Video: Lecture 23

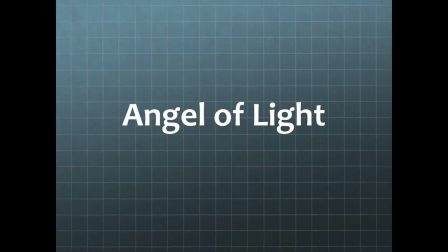0s
All right, angle of light. In the last lecture, we talked a lot, or talked all about concept of three-point light. You have your key, you have your backlight, and you have your fill light. Now, those are just sort of generic placements for you can really place a key anywhere.
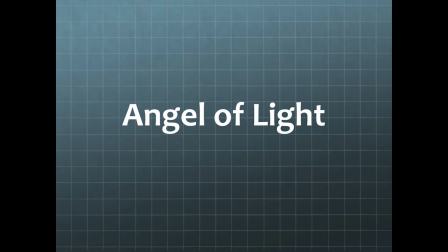19s
You can place a backlight anywhere, technically, but in terms of what effect they're going from, will depend upon where you place the light.
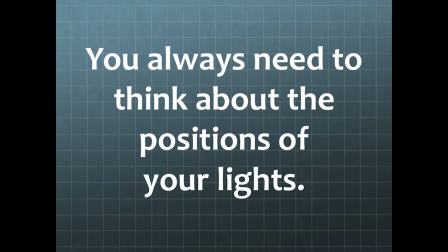29s
You always need to think about the position of your lights because where you put your light tells your audience things that they don't realize they're being told. It can convey emotion, but also has to have some logic to it.
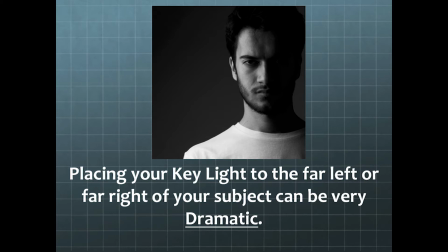44s
All right, in terms of emotion, when you place your key light on the far left or far right of a subject is very dramatic.
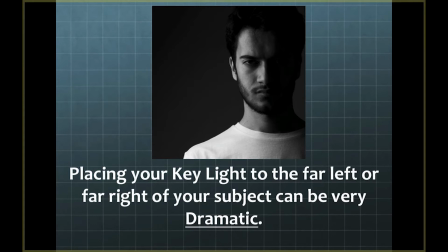52s
As you see here, because you have so much shadow on this side of the face. Now this is an instance also where they had almost no backlight and no fill light whatsoever. Your key is just all going against their face there,
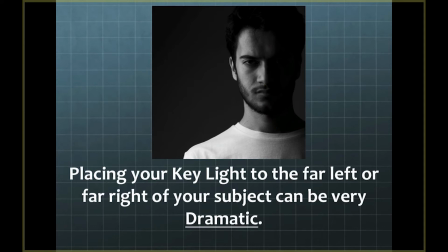68s
and very dramatic, and that will cause a very dramatic look.
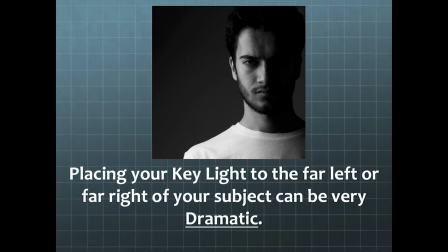72s
So again, you put your key light on the far side of the face, either far left, far right, very dramatic.
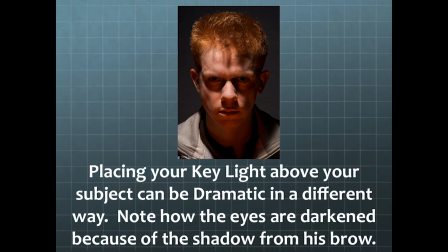78s
If you place your key light above your subject, it has a dramatic as well, but in a very different way.
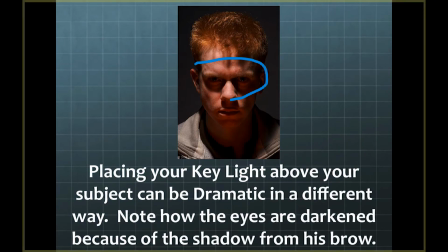86s
And what it does there is that it kind of usually darkens their eyes, so it makes them very foreboding. This person looks very intense, looks very angry. It's because that light right above them, and the reason why is because you can't see those eyes.
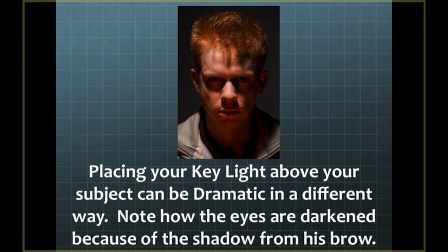102s
We'll talk more about that in a little bit. But when you're lighting, if you want to have someone seem scarier, put the light above them. Have you ever seen the original film The Godfather? Marlon Brando's character is almost entirely lit with a light right above his head. So his eyes are almost always in shadow.
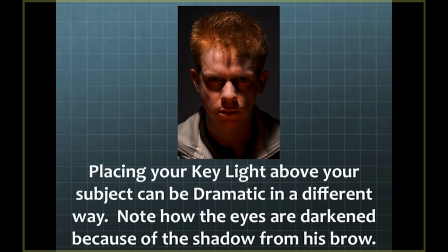119s
It's a very famous lighting technique used in that film to make his character seem soulless, seem dark, seem angry and empty.
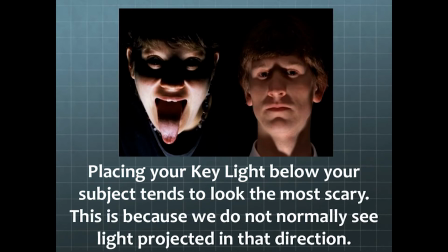129s
The other way, putting the light just below the subject also makes them look scary. This is essentially when you were a kid putting the flashlight under your chin to light up to make you look spooky. This again looks scary because it's not normal
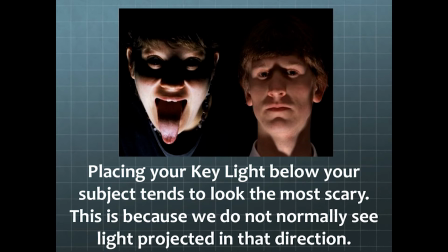146s
and it goes against what are used to seeing light coming from. I think that's part of the reason why it's so scary. It makes really unusual shadows, especially around the eyes as well.
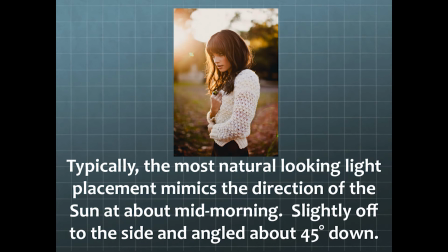160s
Typically, if you're going for a natural look, you want the light to
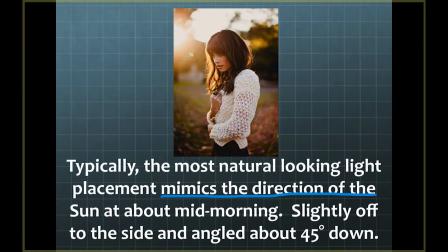167s
mimic, the direction of the sun at about mid-morning. In other words, most typically, you will put the light about 45 degrees
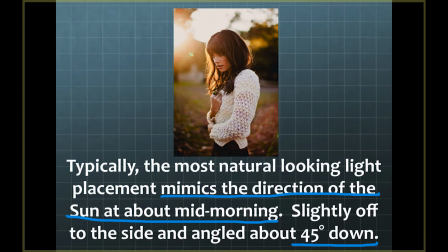180s
off angle from your subject, about 45-degree angle pointed down at them. So the light will be above them, pointed down at them at roughly a 45 degree. And this will look the most natural because it's just what we're used to when we're outside.
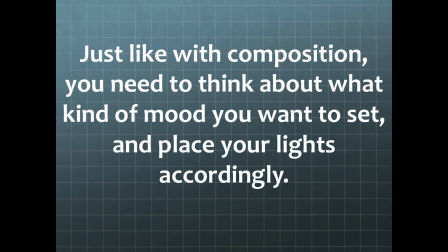198s
Just like composition, you need to think about what kind of mood you want to set by placing your cameras. Like when we talked about in cameras, we're talking about placing somebody on the left side of the screen or right side of the screen. Put someone on the left side of the screen, they feel like they have a place to go. Put someone on the right side of the screen, feels like they've reached an ending, positive versus negative space.
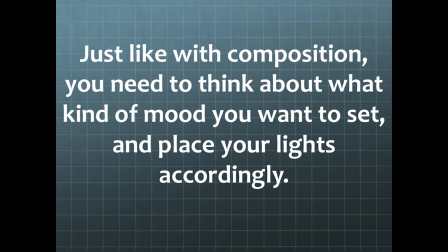218s
When you're talking about lighting, you have to be careful that you don't put the light too high or too low because again it can make your subject look frightening when you don't want them to look frightening, or it can make them look eerie when you want them to look natural, or maybe you want them to look eerie but you make them look natural, all because of the lighting.
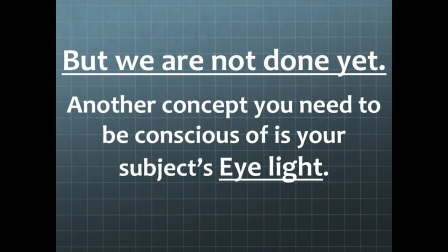238s
But we are not done yet along those lines. No matter what you're doing with your lighting, you need to be very careful of your eye light.